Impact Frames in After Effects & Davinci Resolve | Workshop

Hey guys, Jay here. Welcome back to another workshop video, where today we're gonna talk about impact frames.
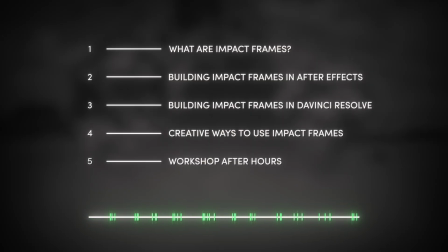0:20 Low testing 1, 2, 3. Okay. First of all, this video is going to be a lengthy one, so we've included timestamps for those who want to get straight to the point with editing either in After Effects or DaVinci. Still here? Okay then. So, what are impact frames?
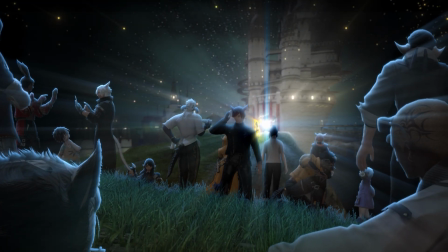0:43 A lot of people think they're just black and white flashes that make a punch look cooler, and yeah, that's part of it. So, they're basically these multiple, sometimes a single frame that makes the movement feel more powerful, more real, let's say.
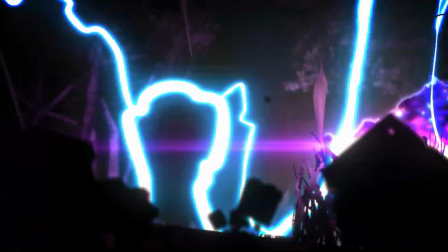1:00 But here's the thing, they're not just eye candy.
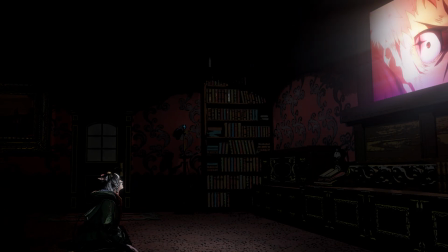1:06 Impact frames are a visual tool designed to manipulate perception. You're actually tricking the brain into feeling the hit more than just seeing it. Light also plays a huge role in all this. Like, take this shot here for example.
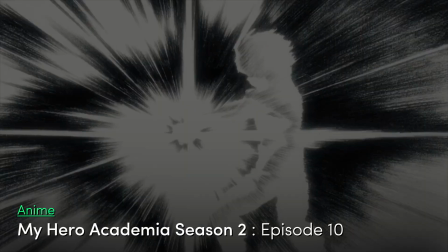1:22 See how the characters react to the lights around them?
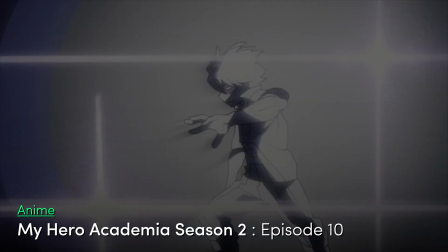1:26 Yeah, they make the scene look dramatic, but also, they're visual cues telling your brain to feel the moment of impact. That's why impact frames are so fun to watch. Especially when there's some creativity going on.
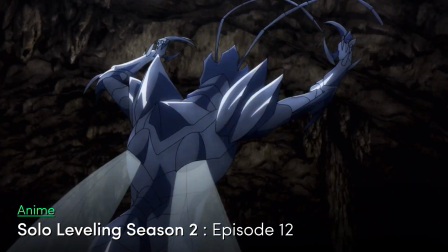1:42 Here's another scene example.
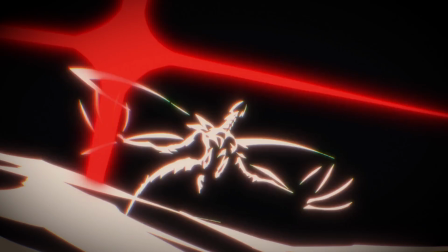1:44 It feels like the red light is coming out of the character, and a few frames later, ice suddenly pops up from the ground. I can't say too much about the intention of this scene,
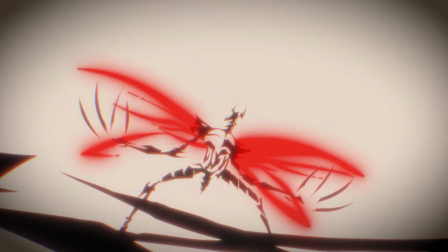1:57 though from the looks of it, you can use light and color creatively in these frames.
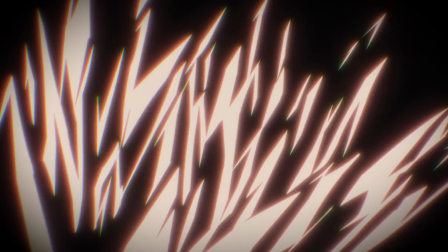2:02 Not only to shock the viewer, but sometimes even to convey a bit of that extra information or a mini story in the blink of an eye. Okay, but after watching it for a while now, I can't help but wonder, what usually comes first? A moody black frame or a flashy white one? Well, it depends.
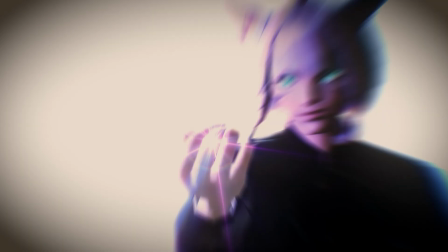2:28 The first frame can be white, a sudden flash to grab attention. Then black follows to reinforce the contrast and weight of the impact.
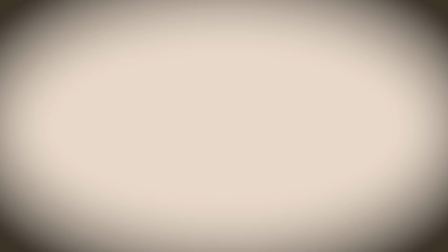2:37 The white frame mimics energy or light bursting out, while the black frame represents the moment of the aftershock. Right. And if you want a build-up approach, starting with a dark frame helps crank up the tension.
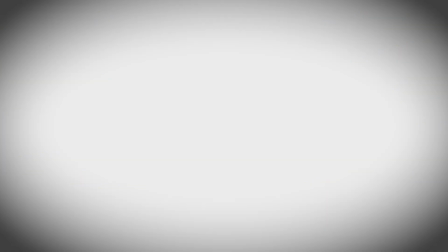2:52 It's perfect for things like charging up or powering through a move. Interesting. Fuck out of my mouth. Well, I guess we can go ahead and show how we create them. All right, let's begin.
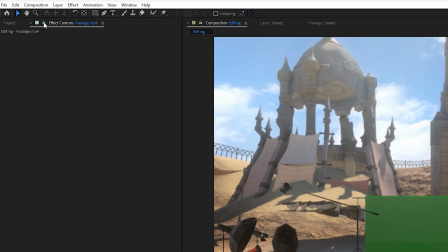3:13 The first thing I want to point out is that we usually work in 24 frames per second.
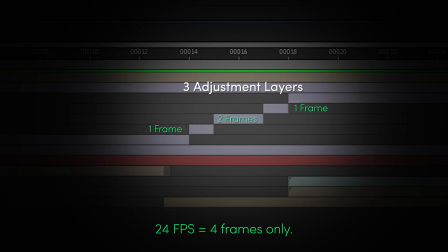3:19 It keeps things simple and helps avoid dealing with unnecessary extra frames. That said, it's totally up to you. 60 frames per second can look a lot smoother.
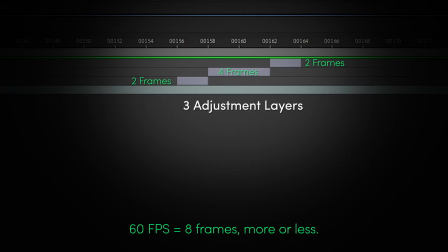3:32 But it takes a lot of effort to adjust every frame just to make the effect noticeable.
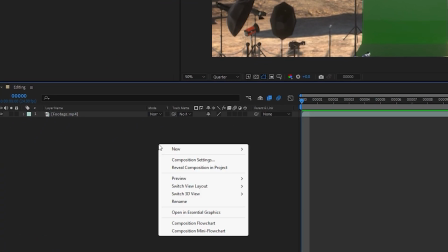3:39 Now let's start adding the impact effects. Create an adjustment layer and apply the tint effect to turn it black and white.
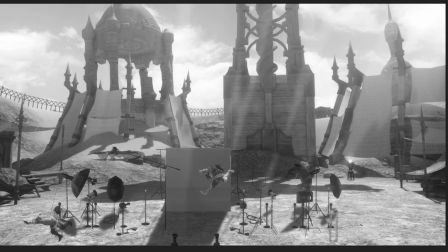3:53 For this scene, our character stomps on the ground, so we need to sync the impact frame to the right timing.
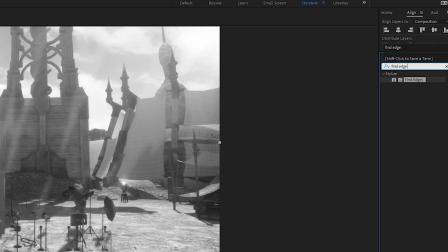4:04 Next, add fine edges. This makes the outlines pop.
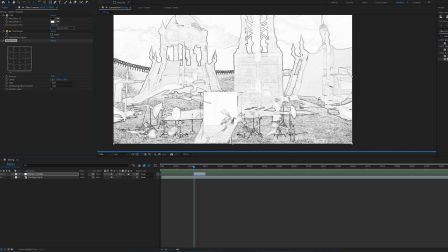4:10 After that, apply a radial blur and set the type to zoom.